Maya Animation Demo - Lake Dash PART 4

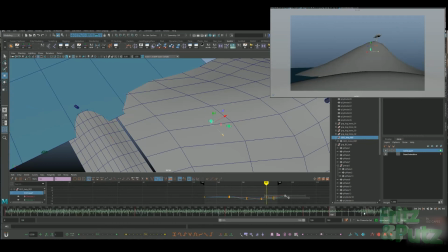12:41 Make sure everything's framed correctly, the motion feels right, the rhythm, and it's good practice anyway. If you can get this right, you've got a nice plan. I like working in motion. I like seeing what I've already got, so I don't tend to like working in stepped stuff.
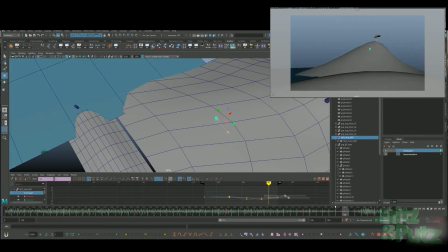13:01 And I kind of like having a bit of breathing space between some of the main actions I've got to put in straight ahead things.
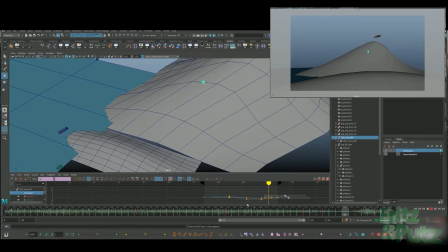13:10 Just things like while I'm watching it, my brain is filling in gaps and creating ideas.
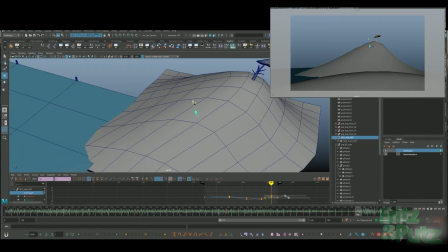13:17 So I add more stuff in. And that'll probably happen when I bring the character rig in as well.
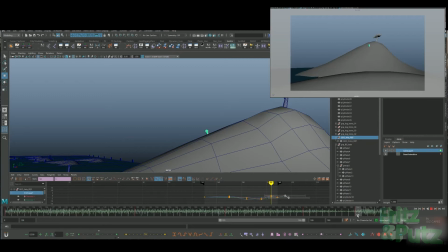13:23 I'll use this as a reference, but I'll add even more rhythm and texture if there's enough frames and time.
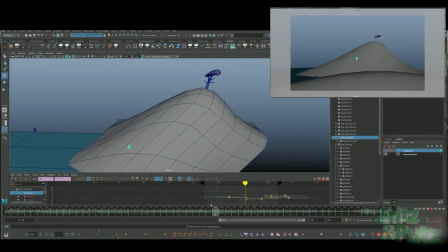13:30 More squashes and stretches, more little bits and bobs. So I don't want to add too much animation to this, but I do want it to feel alive and animated.
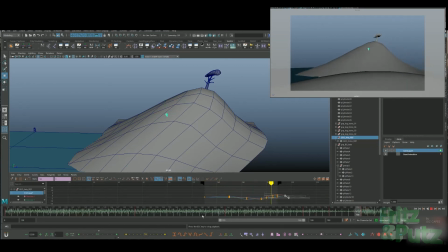13:48 So yeah, there's a lot of playing back here. I'm just making sure it fits in with the rest of the shot. So I've given this end bit here a bit of love and attention, but there's this whole sequence just before it of the
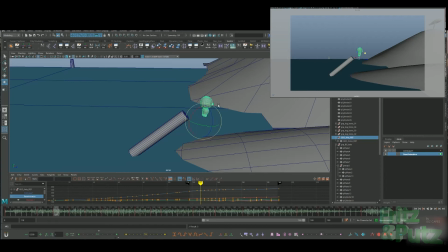14:05 log the character's riding through the water suddenly comes to an end, and he hits the shoreline and comes flying off. So now I've got this nice momentum running up the hill. I want to make sure the momentum before it is all part of it as well.
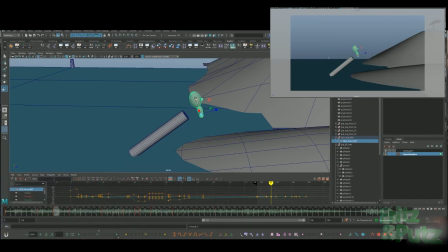14:19 And this is what a process of going through a shot and planning it out is in previs,
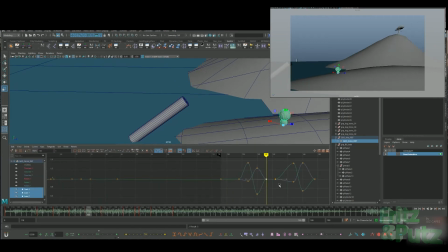14:25 or just animation generally, is just picking a part of the shot, giving it some attention, getting it to a point where it feels good, and it's what you
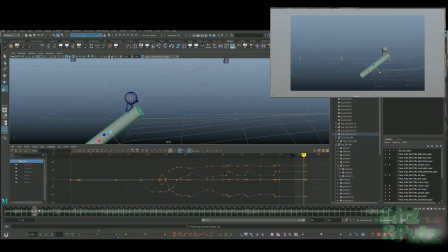14:36 feel is it has enough information in it that it's holding its own, and then you go and look at other parts of the shot.
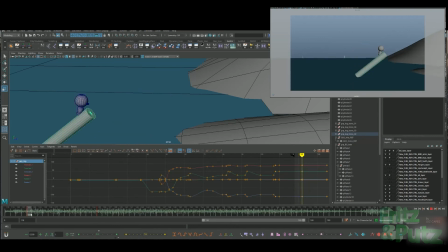14:43 So here I changed the log hits the shore a bit earlier than it did, so we can send Fritz flying earlier and have a few more frames to get a nice arc from him
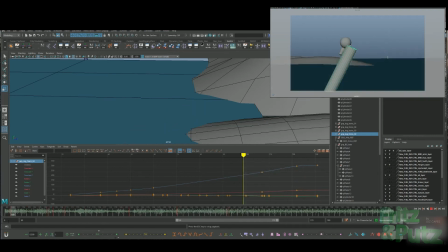14:59 coming off this this log. So this is more of him. He's not jumping off the log, and he's not getting. He's not completely surprised by it either.
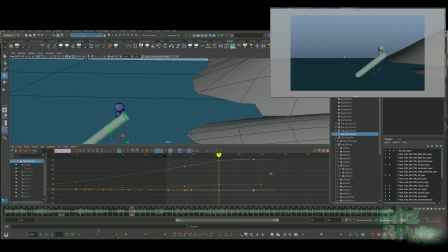15:13 So it's not like he just isn't paying attention and he hits the shore and flies off either. So it's more like a controlled thing, because he's trying to get to the tree. That's his main thing. So he's using everything between him and the tree to get to the tree. So this is more like a controlled sort of flying off the log,
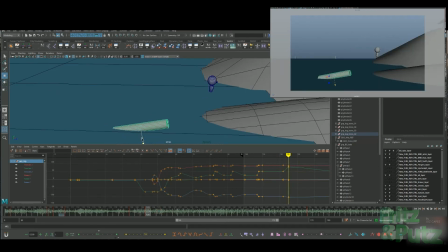15:34 and him hitting the shore, and then racing off to continue the other stuff that we've done. So yeah, you can see I've moved my range, and we're looking on this now, and it's the same kind of thing of playing it back and forth, getting things in the right position. Again, it's all timing and spacing.
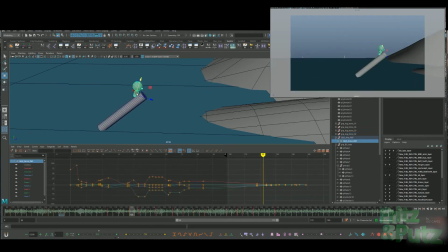15:53 The other thing here is, and I mentioned it before in a previous video, is there's a jump, or there's Fritz flying through the air. So it needs to because the camera is locked to the position of the log,
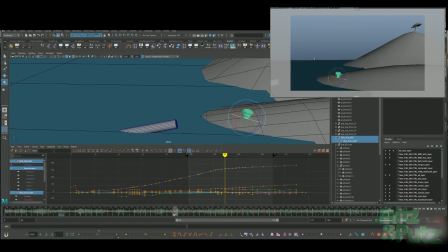16:13 we need to kind of manipulate the camera to make sure the frame has enough space in it for Fritz to kind of do his nice jump and we can see it. Because otherwise it might just feel like a lot of stuff's flashing around and the character moves up and then down. But we want to get the arc of the jump across the camera space.
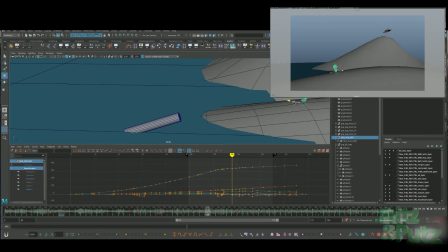16:35 So I have to adjust the camera a bit here as well. So in the 3D view, I'm checking to make sure the character is actually flying through the air and he's not hitting any walls. The curves all make sense.
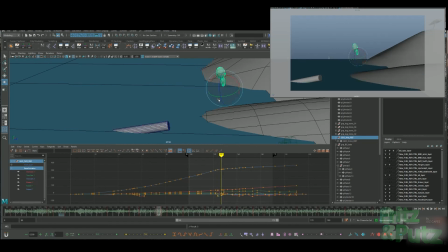16:51 So you can see like there's a nice arc in the perspective window. So that means it is making sense, and it is, he is flying off that log, and there is a nice arc through the air.
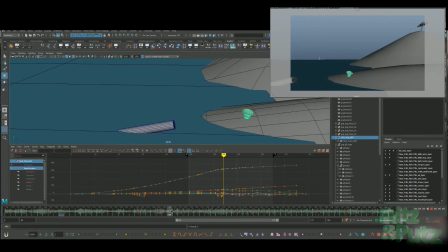17:03 You can maybe hold him a bit in the air because we've been a cartoon character, so we can feel it, and then he kind of lands with the squash and stretch. But the shot camera, which ultimately is the most important view, isn't giving us that arc.
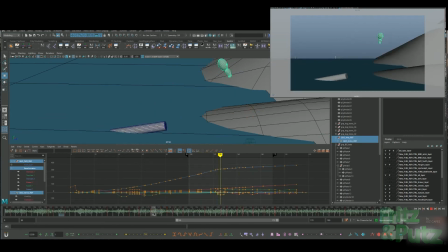17:21 We're not seeing it because the camera is flying across the world with Fritz and the log. So what I do is I alter the camera so that the camera kind of swings round, leaving some space on the right hand side of the screen.
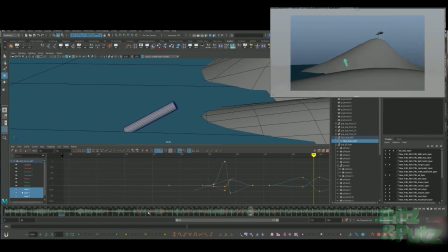17:35 So Fritz starts on the left hand side of the screen, and then we can see the arc of him flying across the screen and landing.
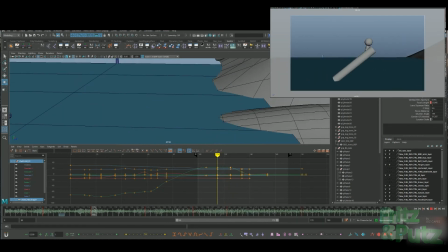17:48 Yeah, here we go. I'm selecting the camera here and moving it to keep Fritz on the left, because I know this is coming up. I guess it's also giving the audience a bit of a chance to see that something's coming and feel that something's coming.
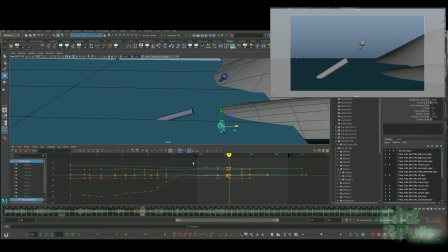18:02 So I alter the camera. The shot cam in the top right needs to work. We need to see the arc of the jump like we do in the perspective window. So if I know it works in the perspective window, I know it is all there. It's just we need to make sure the camera's in the right place to capture it.
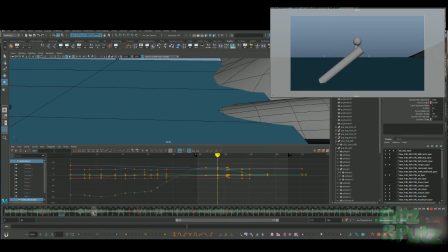18:21 So I kind of offset the camera a bit here, so it's not quite just tracking the log that's speeding across the level. The character is going quite fast as well on this log. He's covering quite a long distance.
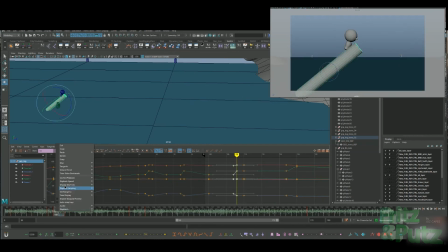18:39 But again, it is important to make sure that things are making some sense in the real world in the perspective view, because if you fake everything in the camera, then you can kind of get stuck when things don't make sense
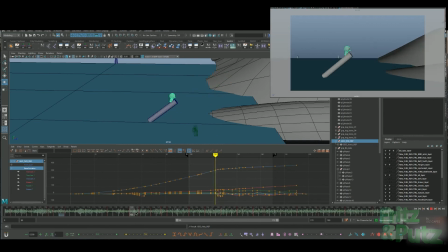18:56 and things aren't. At least I know if that is making sense, I just know that the camera's in the wrong place and it's not getting it properly. So here we go, the character gets to fly across. Make sure he's not hitting any walls, he doesn't stop or slow down in the air.
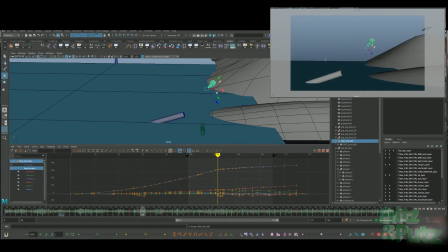19:11 You don't really, when you're flying through the air at speed, you're not really going to be able to have your air brakes and just stop. And I don't want the character to look like that. I want it to look like they are actually flying through the air.
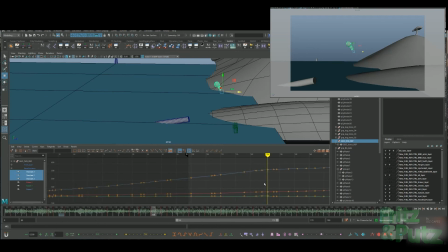19:25 It's something in a lot of students. Here we go, look, I'm clearing up the curves and just checking. There's something that happens in a lot of student work, is that the characters hit an invisible wall and it's jarring, and it kind of just destroys, it quickly just ruins the illusion of life and movement and momentum,
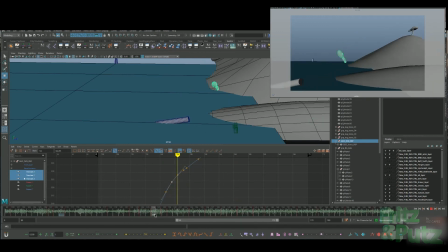19:45 because you're kind of going, you're de-accelerating or decelerating something where there shouldn't be anything that stops it or slows it down. And it's something that all animators have to look out for and polish, and make sure things are in the right place.
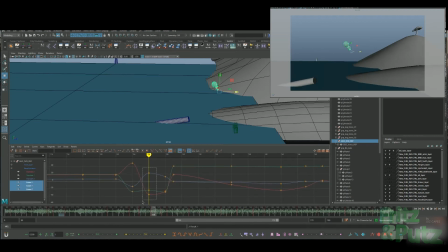20:02 It's part of the spacing principle of animation. So yeah, the graph editor is open here at the bottom just to make sure the curves are somewhat making sense.
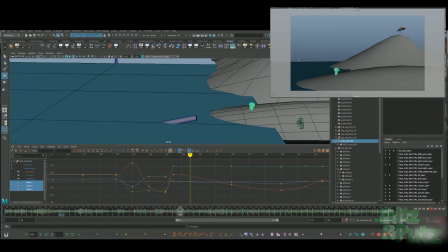20:16 We're moving a lot in the Z and the X. Z seems to be a bit more across the screen. So yeah, just make sure those curves make sense again, that it isn't just a big jolt in the movement because I've decided the character's about to land.
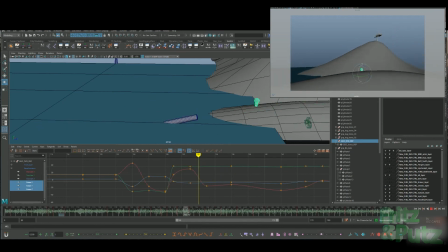20:31 Yeah, it completely ruins everything if it looks premeditated. So yeah, it's just about this thing hitting and stopping, and the character keeps going.
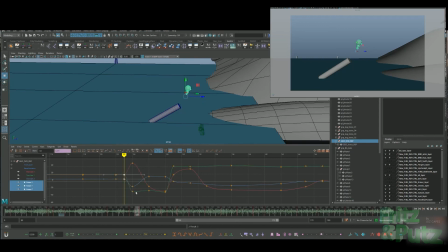20:48 Got to keep the momentum of the character flying across the screen so he can land.